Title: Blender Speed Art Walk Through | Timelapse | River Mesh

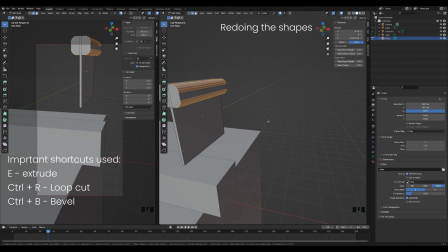237s
Animated the shape, created the cutter, beveled the handle, animate the cutter, Boolean,
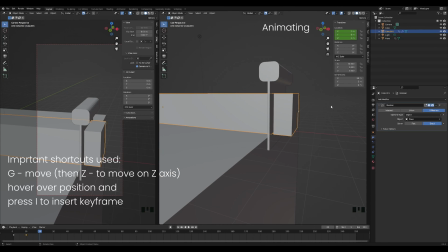247s
doubling the shape,
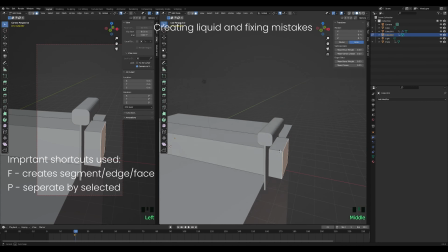249s
applied the Boolean to the second shape, separating the sliced part and turning it into a liquid, creating the domain,
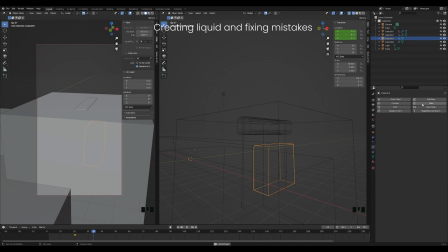256s
and it doesn't work again. The same problem as the first time, but I don't remember that. So I'm messing around with the settings and trying to bake it.
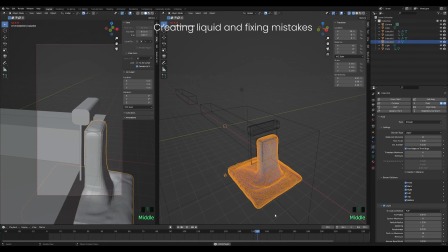267s
If I change it to flow, it works and also looks kind of cool, but it's not what I wanted.
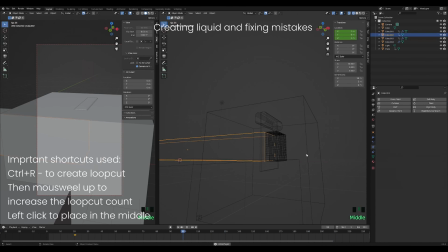273s
Then I think that subdividing the shape would work, but of course it doesn't. Deleting the subdivides and thinking, now I remember. Change the frame to 30, it works.
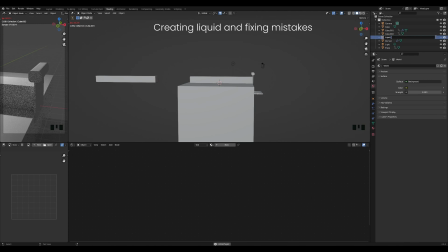287s
Hide the cut off cube so only the liquid remains. Remember to hide it on the render view as well.
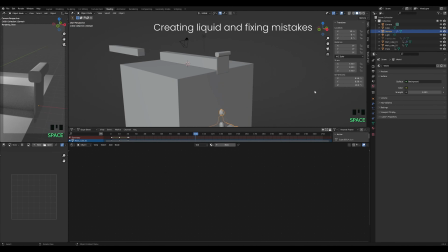294s
I didn't do that at this point. Ditch the idea of moving the ground and let the liquid just drop.
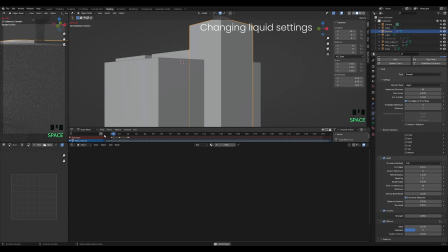300s
Change the settings to make it look more like a gel. Now I need to hide the domain.
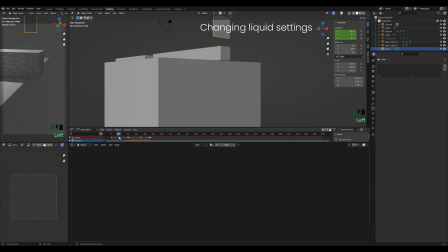307s
The only way I know how to do that is to move it out of the way when it shows up, and that works pretty well. The animation looks okay now. Tweaking the settings to make it higher quality, and now moving on to the materials.
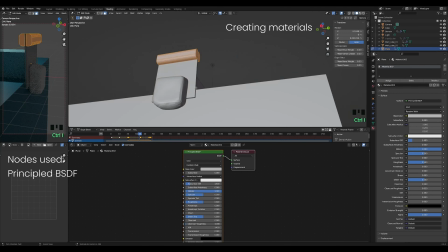323s
Found a pastel color palette, made the ground longer so it doesn't cut off,
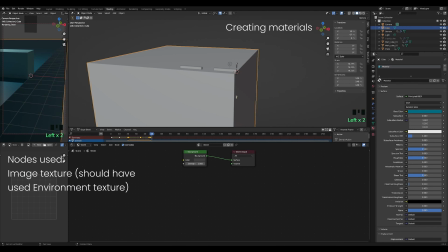329s
and placed an HDRI as my background, but I did it wrong.
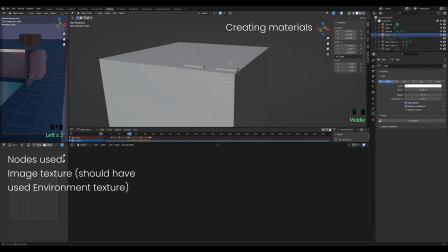334s
I should have used environment, not image texture. That's why it doesn't show up, instead just creates purple color.
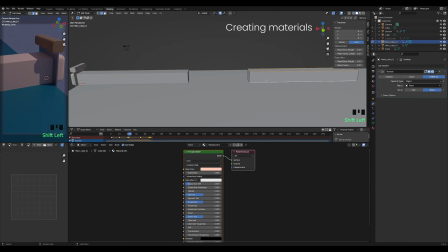341s
But that wasn't important in this render, so I didn't bother to change it.
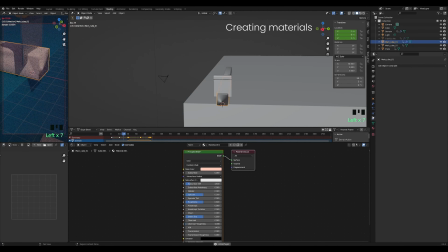346s
Beveling the rectangles so that it looks more like the liquid part, shade smooth and auto smooth normals.
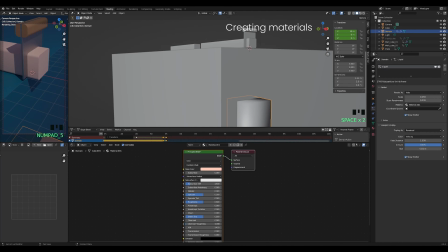352s
Do the same to the other rectangle. Tweaking the animation so everything works.
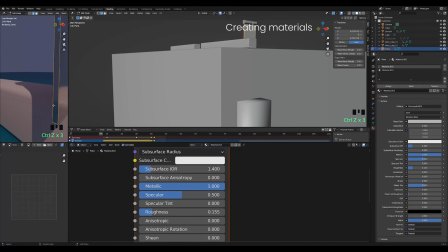365s
Beveling the cutter's edges and making the blade metal. Looks like the animation worked.
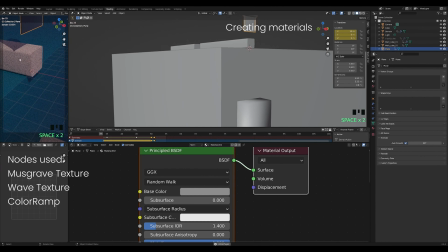371s
Just need to do something with the materials. Made basic wood texture that didn't look good.
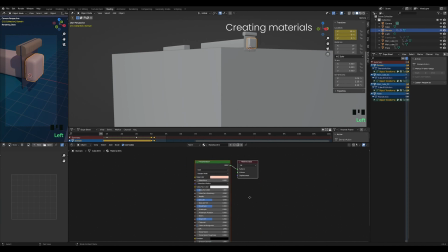382s
I wanted the liquid part to turn into glass-like substance, like it has melted.
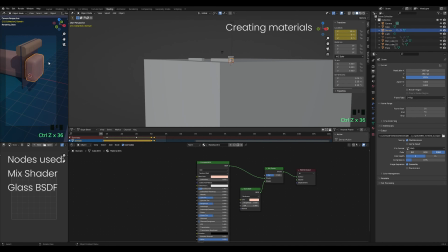387s
Somehow unlinking the materials made them black. I think it's just a bug.
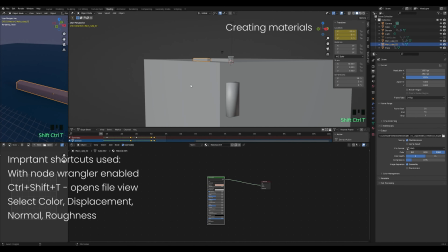395s
Tried out some real materials. These are available at Ambient CG webpage.
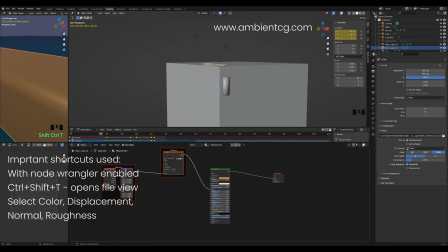402s
I will link it in the description. Took some gold materials, maybe it could be a gold bar melting.
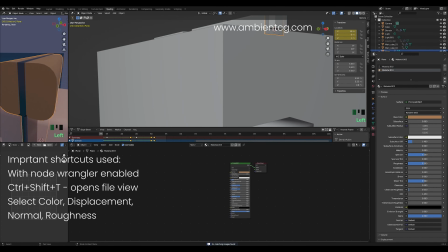410s
Forgot how to add materials with Node Wrangler and tried to link the whole zip file multiple times.
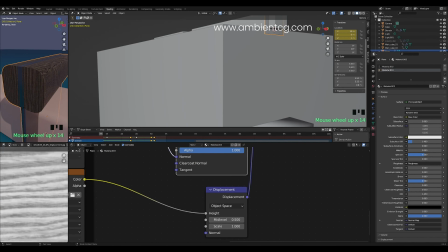418s
Of course it didn't work. The right way is to press Ctrl plus Shift plus T while the principal BSDF node is selected.
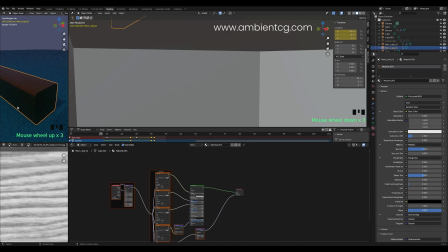427s
Then the file window opens, which you cannot see here.
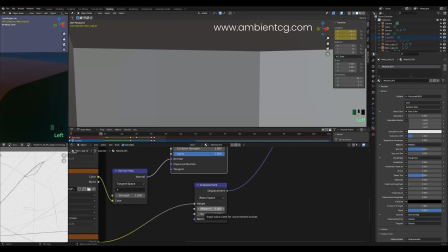433s
Select just the 5 image textures and then it creates a material automatically.
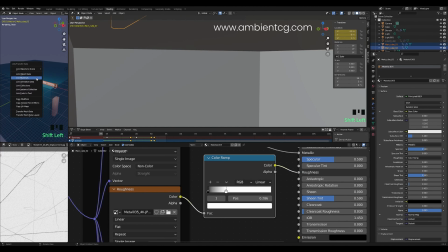438s
This will only work if the Node Wrangler add-on is enabled.
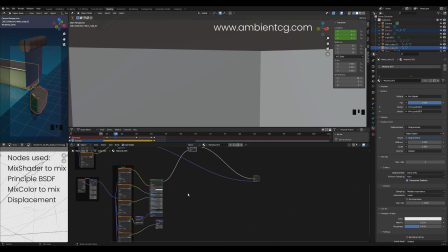442s
Took a wood texture from Ambient CG, changed the UV settings, made it not as rough and it looked very nice. Tried to fix the gold material as well, but I didn't like how that looked either.
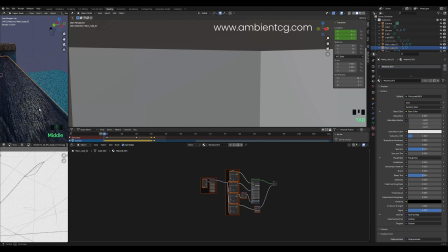457s
Then tried out some scratched plastics, but now there's a problem with material placement.
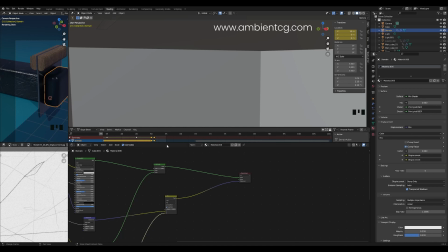463s
The scratches looks different between the rectangles, and on the liquid it doesn't show at all.